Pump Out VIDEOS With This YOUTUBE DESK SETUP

This little setup has everything you need to make great videos, fast, cheap, and reliable. I'll be sharing it with you right now. And from now, the links to all of this gear will be available in the description down below. And while you're at it, make sure to subscribe, share, and like the video so that Cinectuff can make videos like this. The whole point of this setup is the ability to shoot videos very fast without the need of opening up
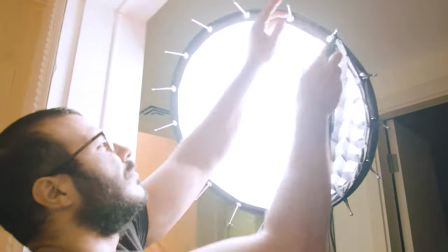[0:27]
really bulky light stands or tripods or even diffusers that are not going to fit in this room.
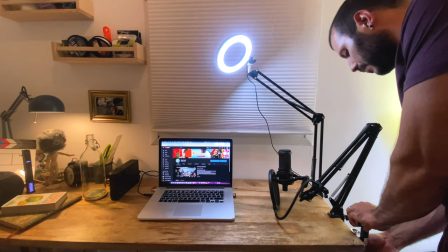[0:34]
Let's begin with these extendable arms right here. They clamp on perfectly to my table.
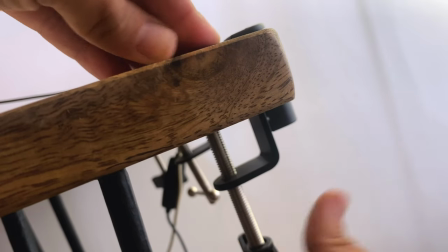[0:40]
You just tighten them up like this and you can mount a camera, mic, light or even a monitor if you want as long as it's not very very heavy. I'd say the maximum load capacity would be around a kilo or a kilo and a half depending on where you have the arm extended to.
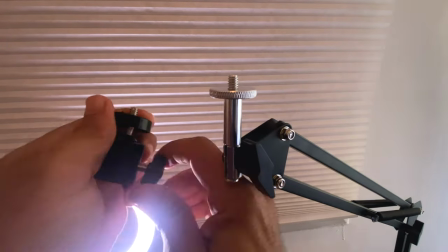[0:57]
They come with these screws but they also have these nice ball mounts provided with them.
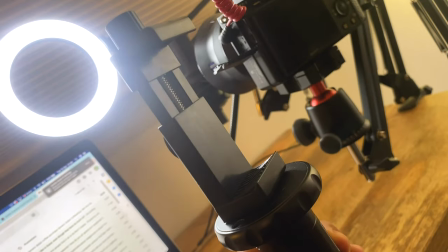[1:02]
Some of these arms even come with a phone holder in case you want to do any phone shooting. And now just like that I can move the camera or mic to wherever I want.
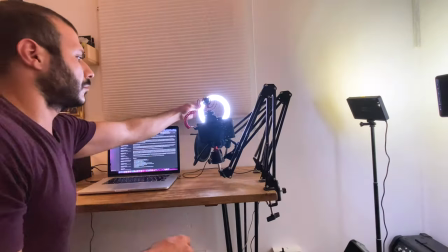[1:13]
The nice thing about these arms is that their small and compact form allows you to pack them down into a small space and then just Just whip them out to the right position when you're ready to shoot.
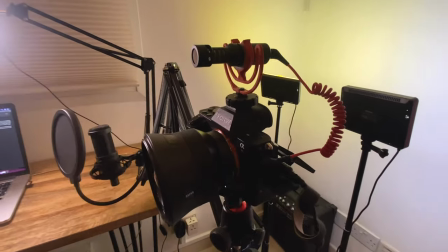[1:22]
And in this current setup I've switched my FS7 into this A7S Mark II because it's lighter, smaller and more versatile in terms of the type of shooting that I'm doing.
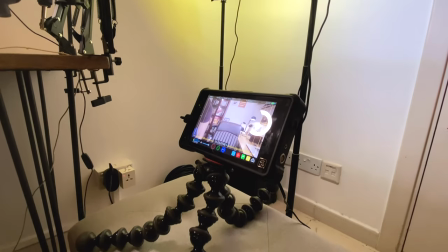[1:32]
But I've still linked up my A7S Mark II into an Atomos Ninja so that I could get the greater quality 10-bit image that I like.
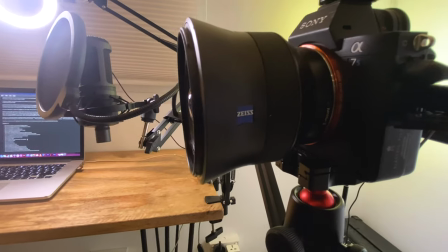[1:39]
And in terms of my lens choice, I've switched to this amazing Zeiss Distagon 18mm wide lens because I would like you guys to see more of the environment around me and because specifically my office is quite tight so I want to make it look as big as possible and I have to say that the optics of this lens and even the autofocus are really really good. Now in terms of lighting I'm using this really cheesy ring light here and actually it does the job because I just want to use it as a side light just getting a little bit of a highlight on the side of my face but I have to watch out with the intensity so I
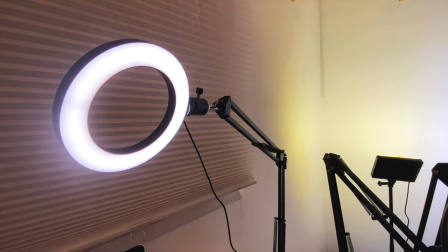[2:11]
dim it down as much as possible just enough to give me a difference in the exposure of this side of my face against this side.
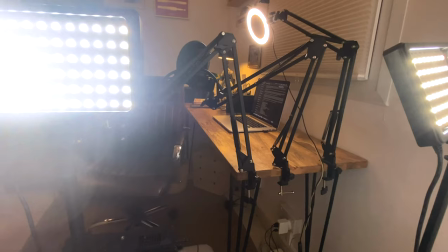[2:19]
Now the really interesting bit is the key light. I got these two really cheap small lights that come with these gels and little light stands and everything.
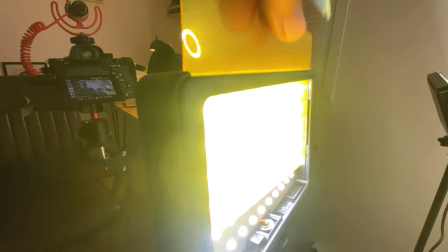[2:27]
I would definitely not recommend using the gels though because the colors go really really funky when you use them. Now the really good thing about these lights is that they actually pack a punch so what you could do with them to kind of soften them up a little bit because they just
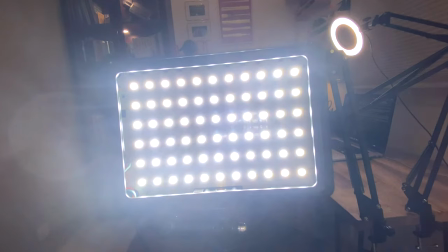[2:40]
have these disgusting bare LED chips that create multiple shadows and all that stuff so in order to get a usable quality light out of these lights what you need to do is you need to use the diffusion gel that they
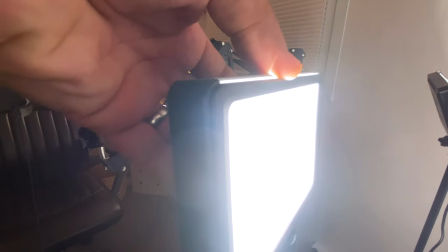[2:52]
gave and completely do not point this light on you because it just looks horrible.
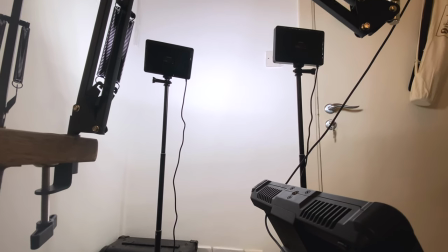[2:58]
Max them up and then bounce them on the wall in front of you so that it gives a bounce light that has a little softer qualities to it which actually kind of does the job here and don't forget it's not about the actual light and how bad it is or the quality of it or the color rendition, it's actually about the tricks you have up your sleeve to be able to transform that light into something usable. And yes, this is a shameless push of this video.
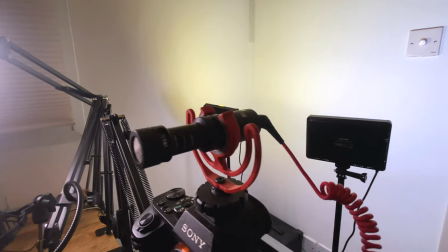[3:21]
For my mic, I've used this tiny little Rode mic that I've found online that comes with this little cute suspension system.
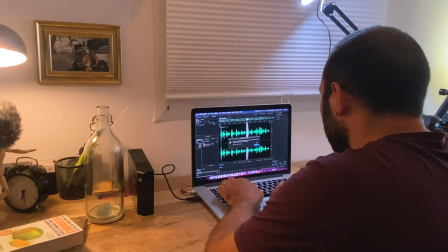[3:27]
You just slot it above the camera and there you go, you have some sound. And yes, of course, I do clean and de-reverb my sound on Audition before putting it on my video. Now, if you're more into lighting for film and cinematic shots, make sure to check these videos out and until next time CineStuff out!